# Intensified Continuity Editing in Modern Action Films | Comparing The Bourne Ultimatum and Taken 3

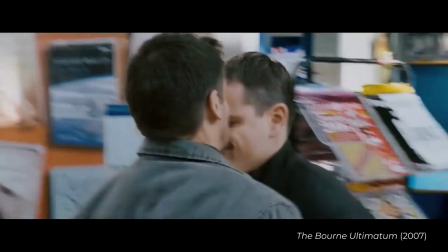244s
At times, cuts may appear random or disorientating, but are very much intentionally chosen and always have a purpose,
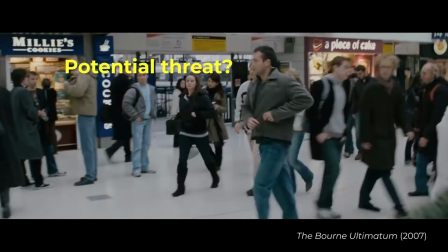250s
conveying important clues or information, and puts the viewer inside the mind and situation Jason Bourne finds himself in.
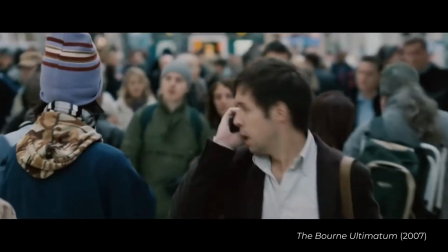257s
Other films have tried to replicate the editing style of the Bourne films,
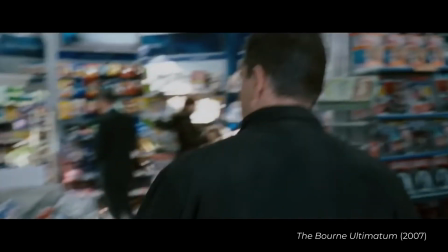262s
but don't seem to fully understand or embrace the details required to make it work effectively.
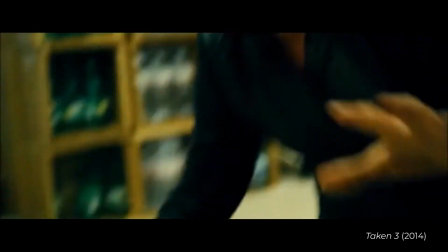267s
Taken 3 attempts, but ultimately fails to use this same editing technique for a number of reasons.
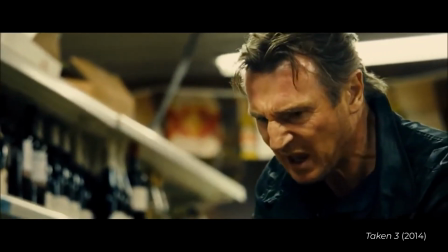272s
It takes the rapid editing style of Bourne a step too far, to the point of being over the top and unnecessary,
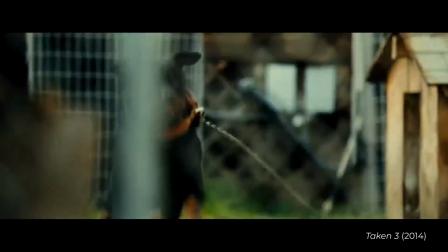278s
and uses cuts to hide and obscure details, which ultimately damages the flow, believability, and overall impact of scenes.
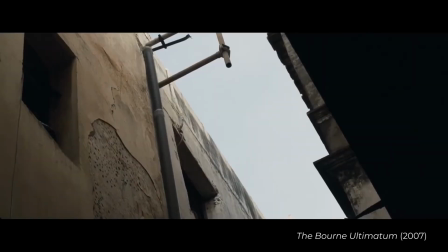285s
In conclusion, this trend of rapid editing in action movies can definitely work well,
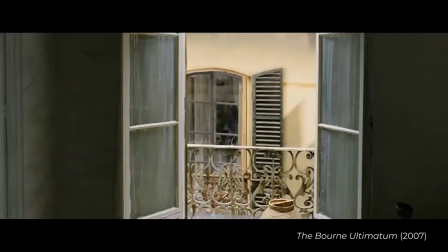290s
but it relies on justified and well executed creative planning that ties the editing to a film's world, narrative, and characters.